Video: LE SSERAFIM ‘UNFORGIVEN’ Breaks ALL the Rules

What the frick that was one of the longest breaks I've seen in a kpop song in a long while and I'm gonna be honest that made me extremely uncomfortable that whole sequence I didn't like it and the biggest reason is primarily the lack of sound the whole thing was super silent except for
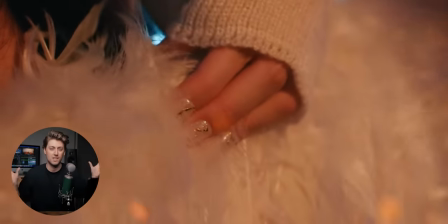a few key sound effects and when you hear only certain things it draws your attention to them when we hear just her footsteps
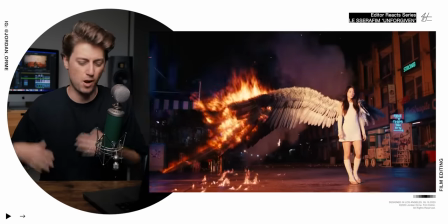when she's in the middle of a city with fire going on and there probably should be wind there should be all kinds of sounds that we're hearing that we're just
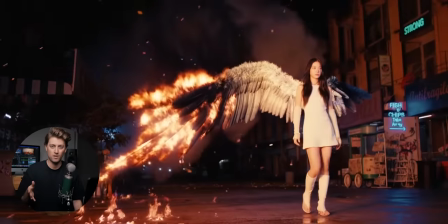not hearing and so I literally was looking at her tubes like why are we just hearing footsteps is that important for some reason and then that sound when she takes off the wing bro is like still gives me the willies I literally don't want to play it again I don't like that not in my house
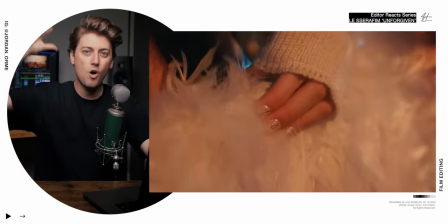If I was editing this I would have absolutely put all kinds of sound in there So the world would be brought to life
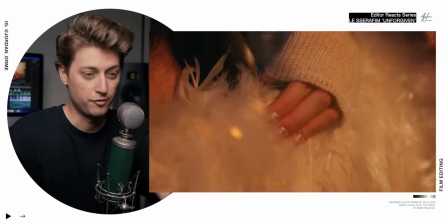But maybe there was a creative choice that I don't understand And that shot was a little bit jarring because I couldn't tell where
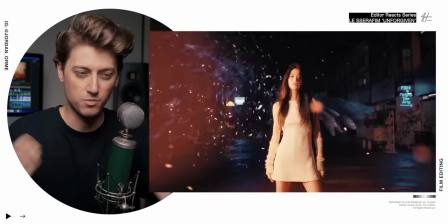we were in space. It was like too close
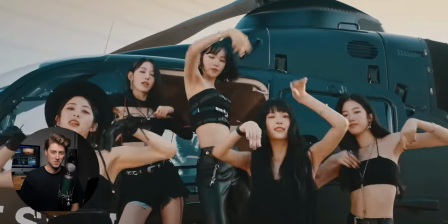This song is hard
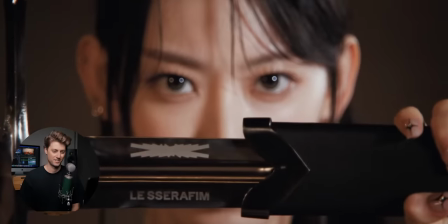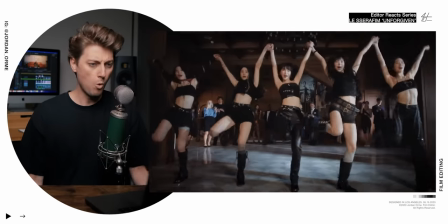Oh Dude, look at the people in the back Especially this one lady She's like wow guys, there's a kpop group in the restaurant. It's right. I Was wondering when I saw them walk in if they were gonna perform Post that on the gram I am so embarrassed
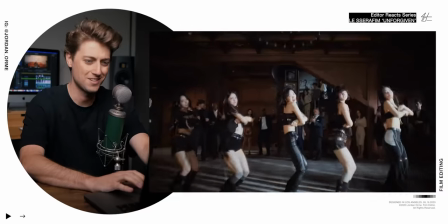This chorus Oh!
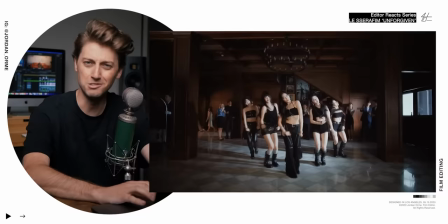Ooh!
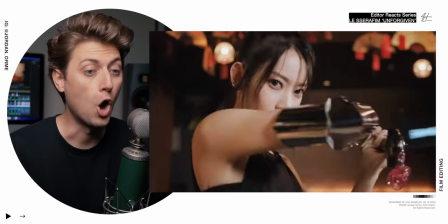Oh! Wow. Excuse me. I'm so sorry. My allergies are really bad right now.
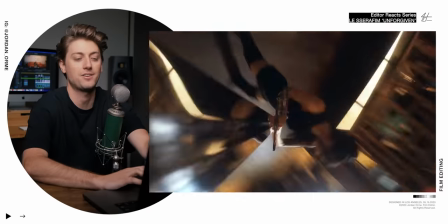But we freaking love a camera attached to the end of the sword. Like, come on. We love it.
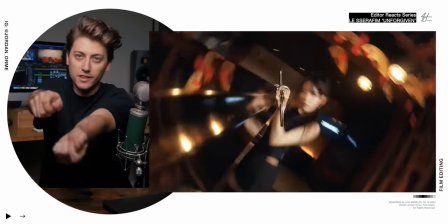And I felt like there was a zoom right here, but she really just went like this and pulled the sword closer to her face.
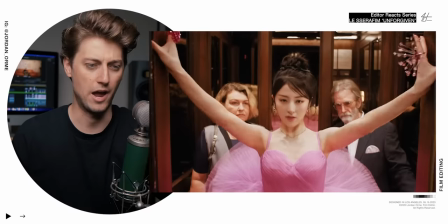Oh, the eyebrows?
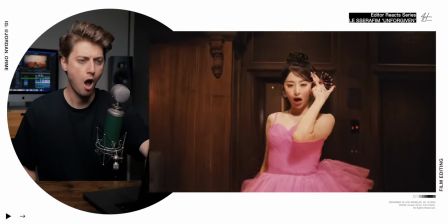I'm gonna talk about this scene first. I'm sorry We did have a little bit of a filmmaking issue here where the 180 degree rule was broken The 180 degree
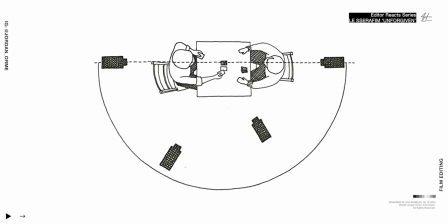rule is if you draw a line the camera should stay on one side of the line when you're filming a scene We have a shot right here Which is kind of
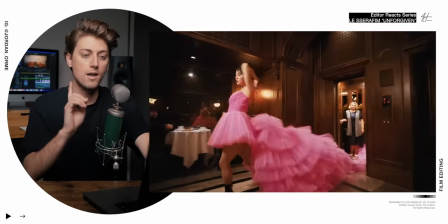right on the line and then we cut to the right of the line But we do have an issue here when we cut to this guy He's
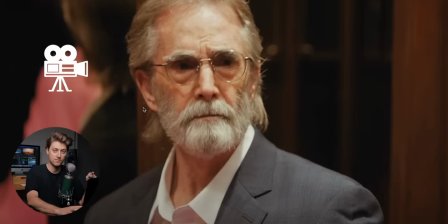looking left to right and the camera is on the left side of the line So this shot of the guy is actually wrong And we had
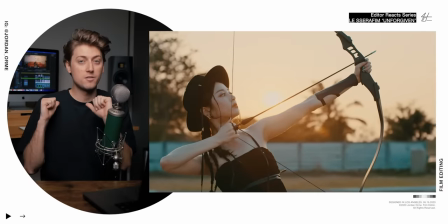the same issue on the bow and arrow shot where we were on one side of the bow and arrow and then for the close-up We cut to the other side now It's not the most important rule ever to adhere to but it does make it a little bit jarring when you're just watching it and the line gets crossed
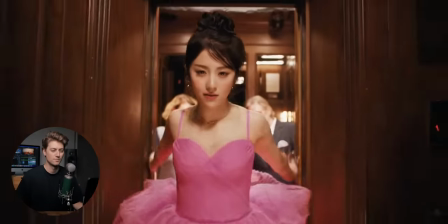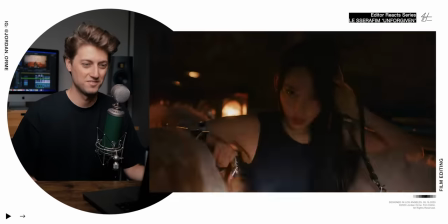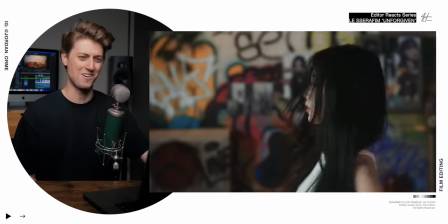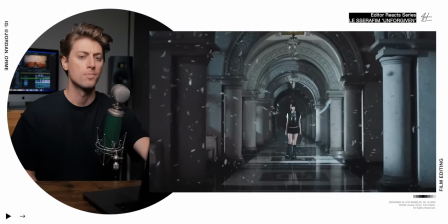Oh What is happening The editor
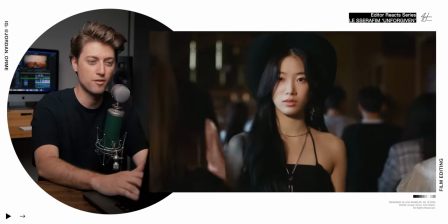did a great job with this match cut because the framing doesn't match that well But they
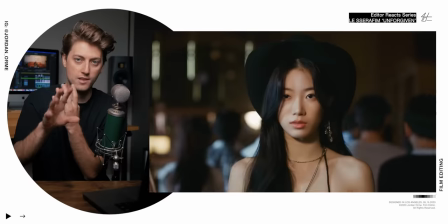decided to add a zoom between the shots which actually created consistent camera movement
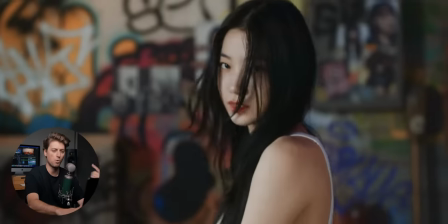Which made it match better and then this pole starts leaning down which I have no idea what
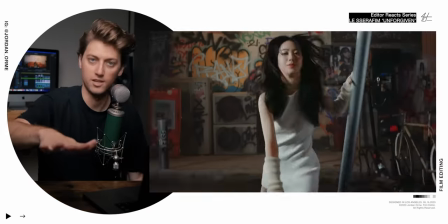this pole is But we cut to another shot of her leaning down towards the camera, which then creates another match cut
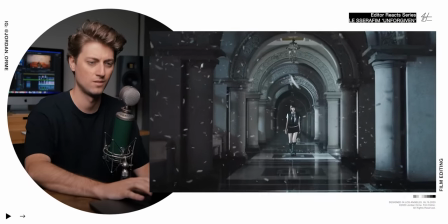I'm not the scenario type of a girl I'm forgiven, yes, I was bleeding him I'm shooting him on the other side
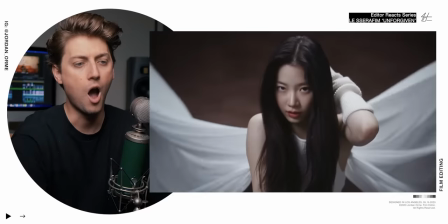Ow You should freaking subscribe That's all Dude, look at the sheets crawling along the wall
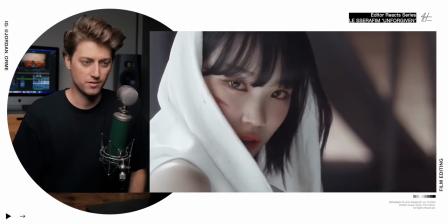It's almost like she has angel wings But then doesn't?
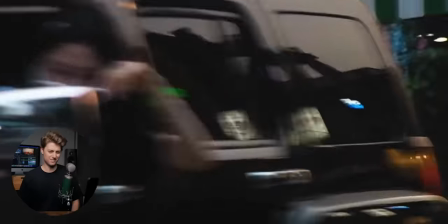Ooh
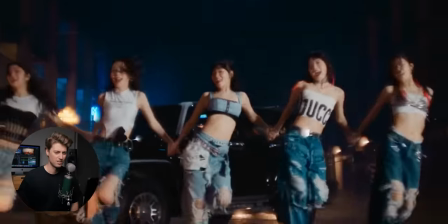They just pulled their hammer up in the middle of the street and they're like it's dance therapy time let's go
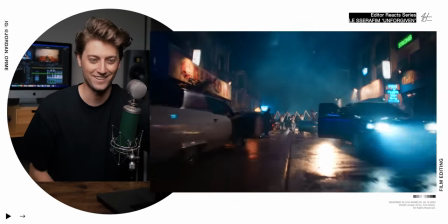and then somehow they're all of a sudden just on the top of the car
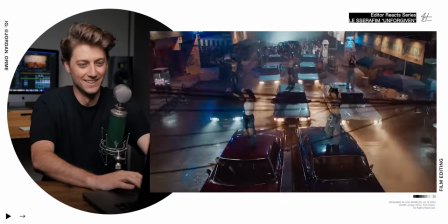watch this they're getting after it yes
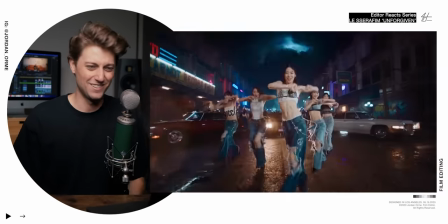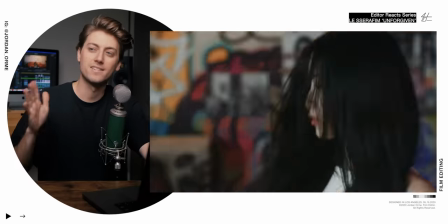another hidden cut one of my biggest tips is to cut on action because it helps blend shots together
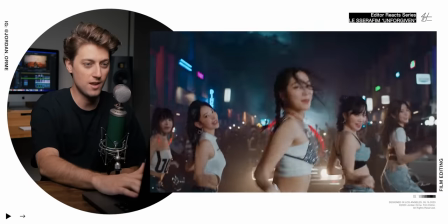really well and make them feel smooth They do this right here where she lifts her head up and then we match cut.
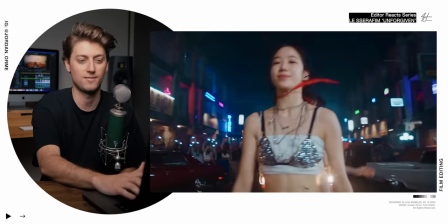It's not even a great match cut It's like just similar framing,
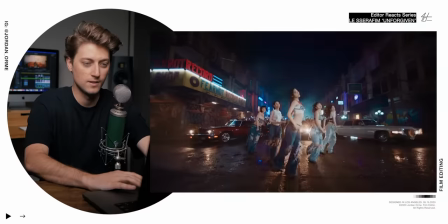but the camera move that follows makes it feel incredible It makes this shot and the next shot literally feel like one shot
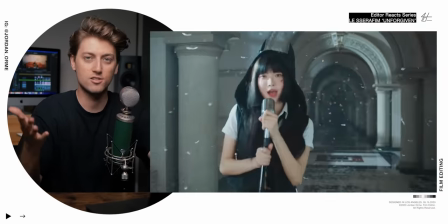It's so good
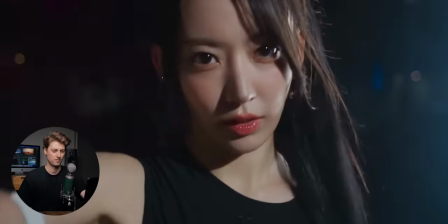There's another hidden cut This is actually two shots, but they decided to flutter cut them together and have people just spawn behind her walking
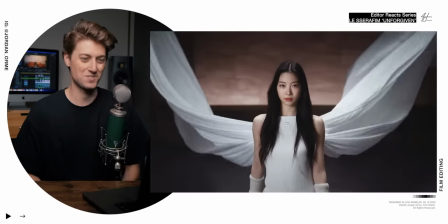That is so cool.
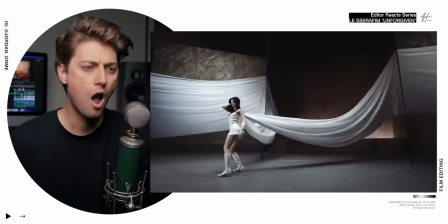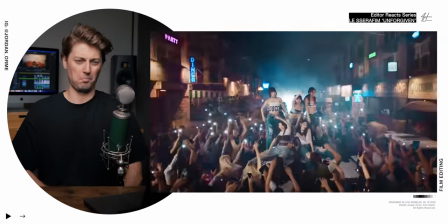This kind of reminds me of I Wanna Rock by Lil Uzi Vert,
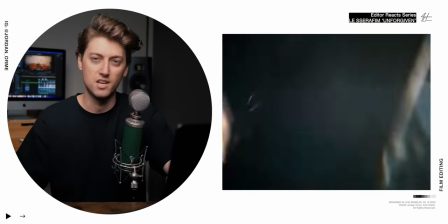where they were just partying on top of cars in the middle of the city using like VHS cam footage and just whipping it around. It was directed by Gibson Hazard. It was also in my best edited music videos of 2022.
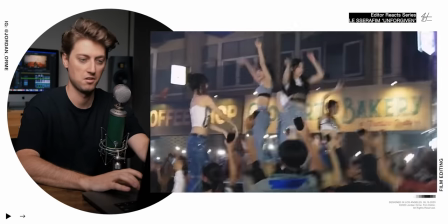This section right here reminds me of it. I love some shaky cam footage.
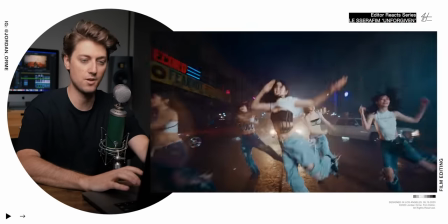It's so good.
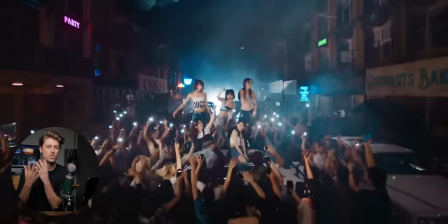having busyness or fast cuts or shaky footage on fills of songs 90% of the time is going to work super duper well so here's the fill of the song before the next phrase
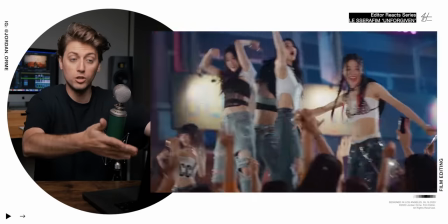one two fill and that's where we have all that chaos
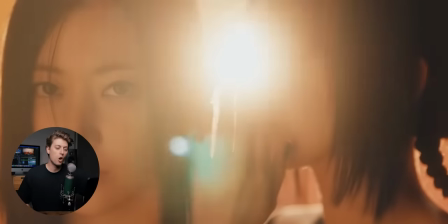in the teaser trailer they say that i can go forward but only within the limit
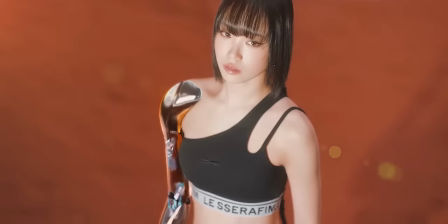but their answer is i wish for what is forbidden to me
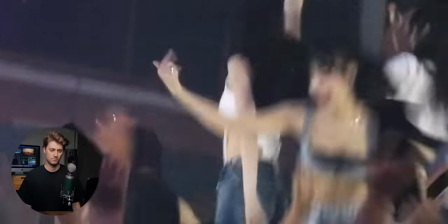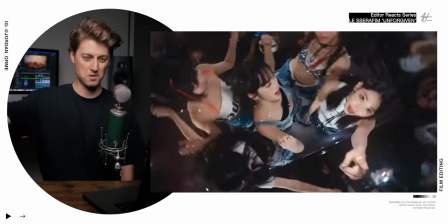The speed ramps?
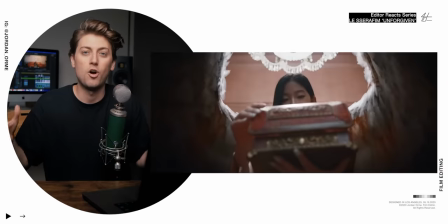The girls are going to be breaking all of the rules. They're going to be standing up on tables.
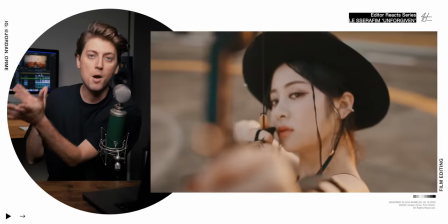They're going to be stopping traffic. They're going to be blowing stuff up with bows and arrows. And I think it's a metaphor for their creative philosophy.
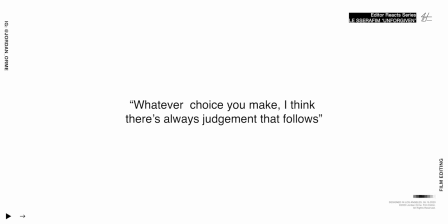In an interview with Teen Vogue, Yeonjin says, Whatever choice you make, I think there's always judgment that follows. And so you may as well just be original. And that's what it means to be unforgiving. If you've been thinking about getting the editing formula, and now is the time.
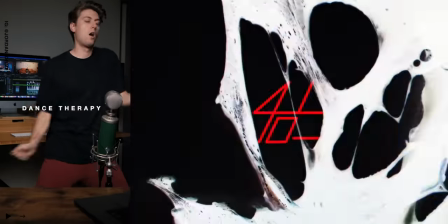It is 30% off. I personally teach you exactly step-by-step how I've edited for Justin Bieber, Mr. Beast, and give you your own music video and commercial to edit. It's a ton of fun. Hit the link to check it out. Jesus loves you. I love you guys. Peace.